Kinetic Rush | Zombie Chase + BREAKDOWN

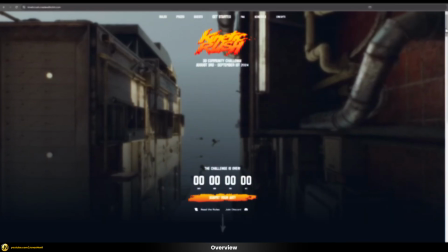(0:11)
So last month I participated in one of the most famous 3D community challenges out there, and in this video I want to share and break down my workflow.
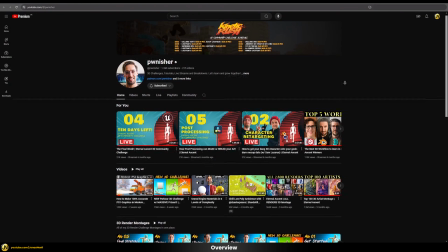(0:19)
The challenge itself is hosted by the famous Pwnisher channel on YouTube, and it's a reoccurring event that happens every couple of months.
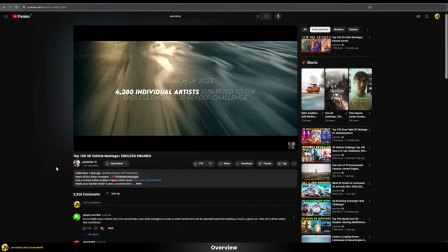(0:26)
And after my last submission for one of the past challenges, where I managed to get into the top 100 results,
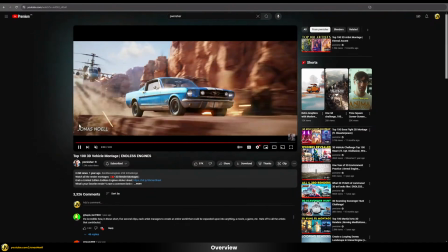(0:31)
I was quite motivated to join again this time and see how the result would turn out.
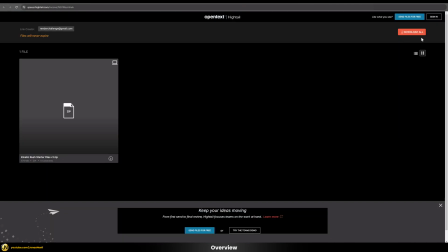(0:35)
So every artist provided with the same starting point, and your task is to develop an idea and make an awesome looking rendering and hopefully score as high as possible, of course.
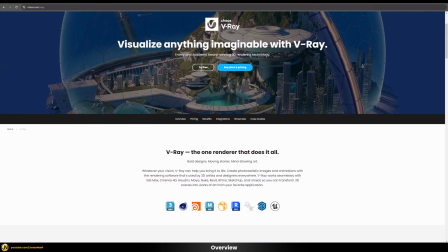(0:44)
As a 𝐘𝐸𝐴 and VRay user, I'm a little bit of an exception in this challenge, as the majority is using Blender or Unreal,
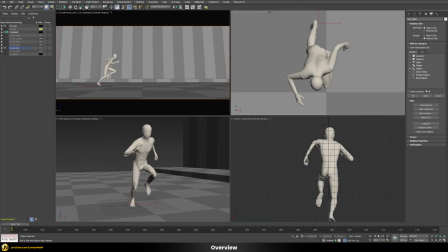(0:50)
but after a little bit back and forth, I also managed to import the starting files into 𝐘𝐸𝐴 as well.
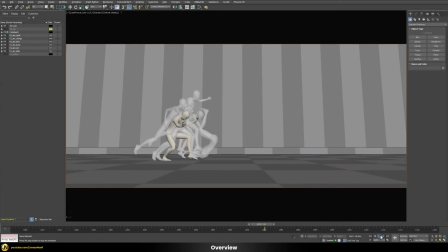(0:54)
So this would be the starting point that every artist is given, and you would pick one of the provided animations and develop your ideas around it.
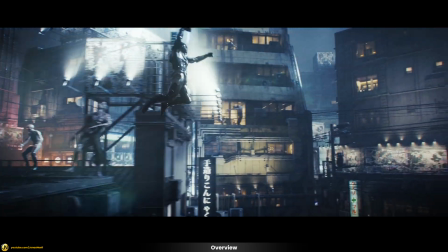(1:01)
So I opted for a jumping animation and decided I want to make a character that is jumping off a building while being chased by zombies.
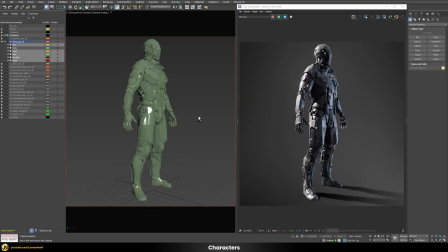(1:08)
So for the main character, I opted for this sci-fi looking robot, and as my time to work on this project was fairly limited, this and many other assets were downloaded or purchased so that I could focus on scene assembly,
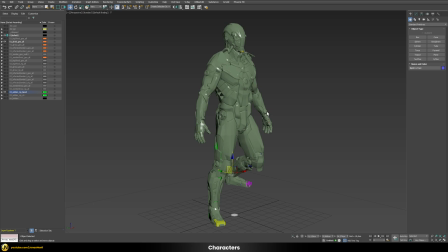(1:20)
lighting and shading those. Luckily the model was already fully rigged, so transferring the animation from the startup file was easier than expected.
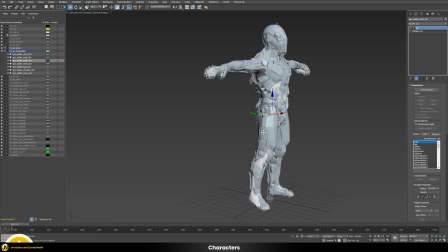(1:27)
For this I just moved my robot to the starting frame of the provided jumping animation and tried to match them as close as possible.
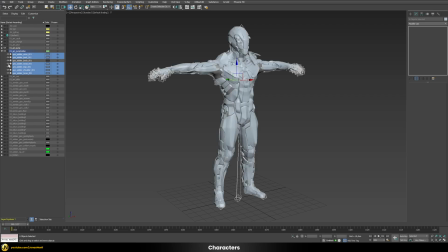(1:34)
My robot has an underlying body geometry and various armor parts which are placed on top, and I first skin wrapped all those armor parts to my body geometry and then connected the body geometry with the jumping animation bones,
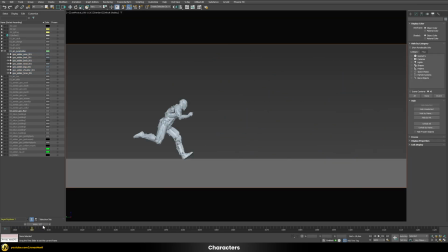(1:45)
and just by using a default weighting it already worked quite well.
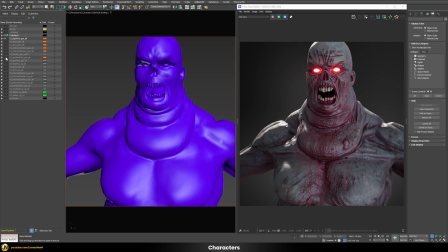(1:51)
So now I need to work on the zombies, which I also purchased online and just had to spend some time to make them all look consistent.
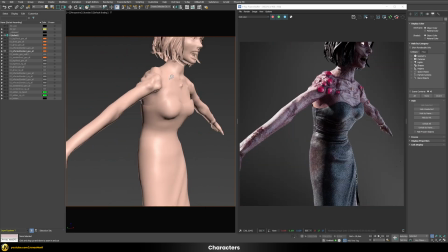(1:57)
They didn't come rigged, but that wasn't any issue as I used Mixamo for all of the animation.
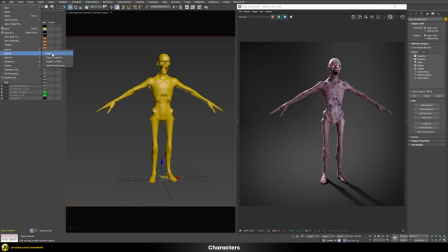(2:01)
For this I could just export every zombie model and load it into Mixamo.
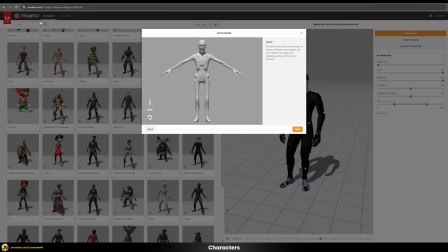(2:05)
Then I used a built-in auto rigging that works really good in most cases, and once this process is done I was ready to load any of the provided animations on my model.
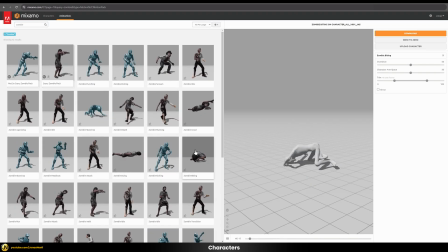(2:14)
I then selected the animations I needed and downloaded the rigged and animated models.
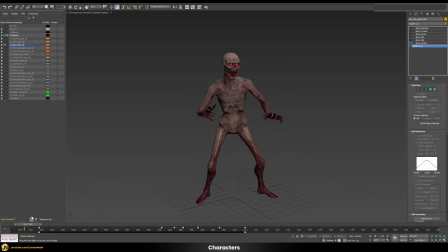(2:18)
So back in 𝐘𝐸𝐴, since I didn't really want to deal with countless rig setups for all of my zombies, I just baked all of the animation into point caches so that I'm easily able to switch between them as needed.
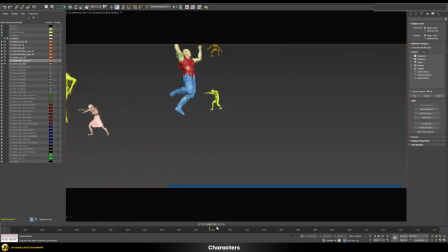(2:29)
I could then assemble and time all the different animations easily until I reached something that worked well for me.
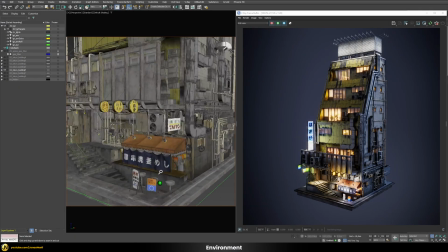(2:37)
So for the environment I found a really nice asset pack with highly detailed buildings, and of course it was not available for 𝐘𝐸𝐴 again,
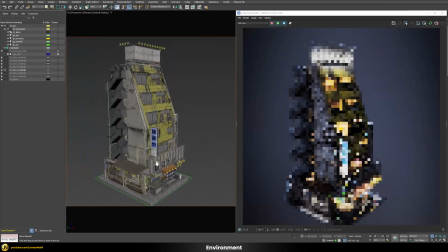(2:43)
so I spent quite some time to import everything, rebuild all the materials and shaders and convert them to VRay materials.
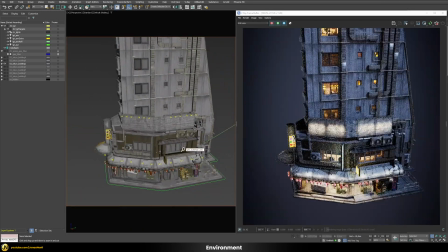(2:50)
But once this process finally was done, it was definitely time well spent, as it overall saved me a huge amount of time,
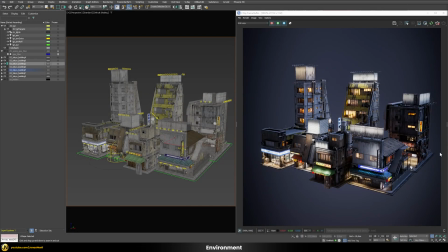(2:55)
and just like this I had quite a nice assembly of various buildings that I could use in my scene.
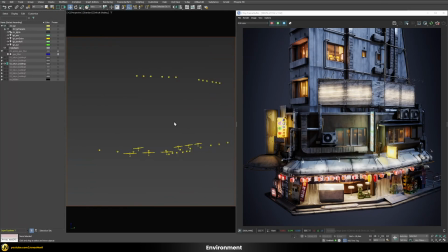(3:01)
So while I placed a lot of lights by hand, I also built a shading setup that simplified this process quite a lot by just boosting
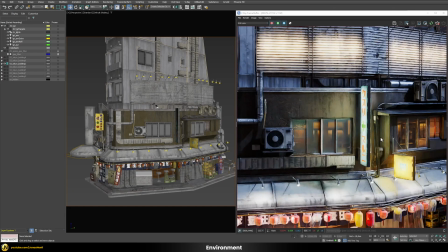(3:07)
the GI contribution of my emissive shaders so that it looks like they actually cast light onto my scene.
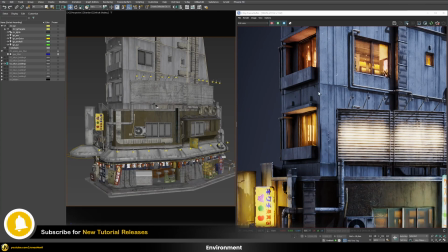(3:13)
So this helped me speed up the process quite a lot because I didn't have to place manual lights for all of the various neon signs, billboards and lampions.
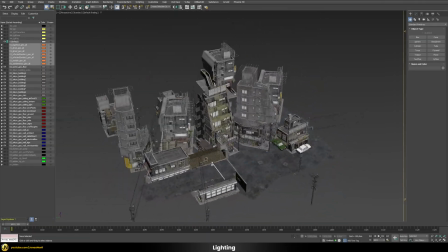(3:22)
So then, during the scene assembly, all I had to do was to place my assets in a way that felt nice to me and looked good from camera perspective,
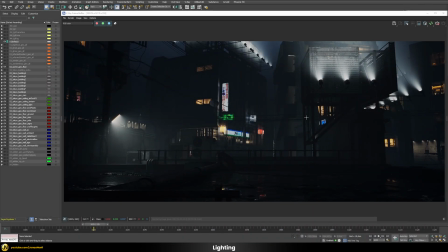(3:29)
and then I was ready to start setting up the lighting. So the first thing I did was to add some volumetric fog to the environment and see how the scene looked like with the building lights that I already set up, and then I added a few extra lights to the buildings where I felt it needed a bit more details.
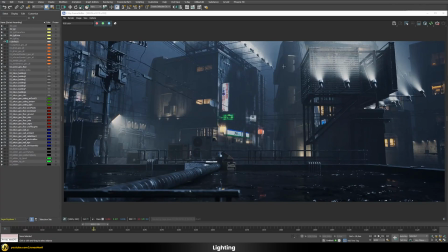(3:42)
Then I added my environment lighting to establish a general light direction and overall brighten up the scene.
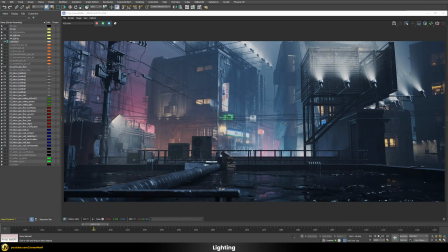(3:47)
I then added some additional lights that just affect the fog to add some color accents here and there.
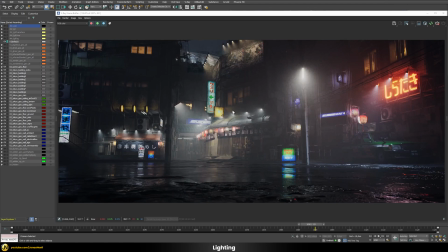(3:52)
Let's check out a different frame. So here it is with just the initial building lights. Now I added some extra building lights.
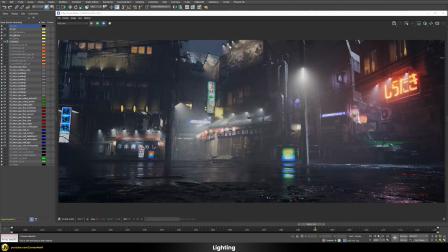(3:58)
Now also the environment lights for our light direction. And lastly some additional lights that just define the fog.
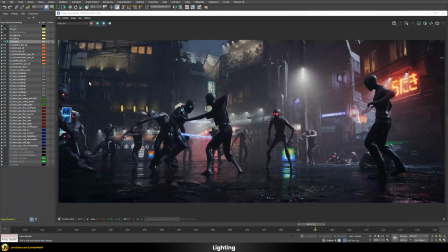(4:04)
And of course we're missing the characters, so this is how they would look like with the existing lighting. And then I placed some additional lights in order to make the characters a bit more readable. And now I was basically ready for rendering.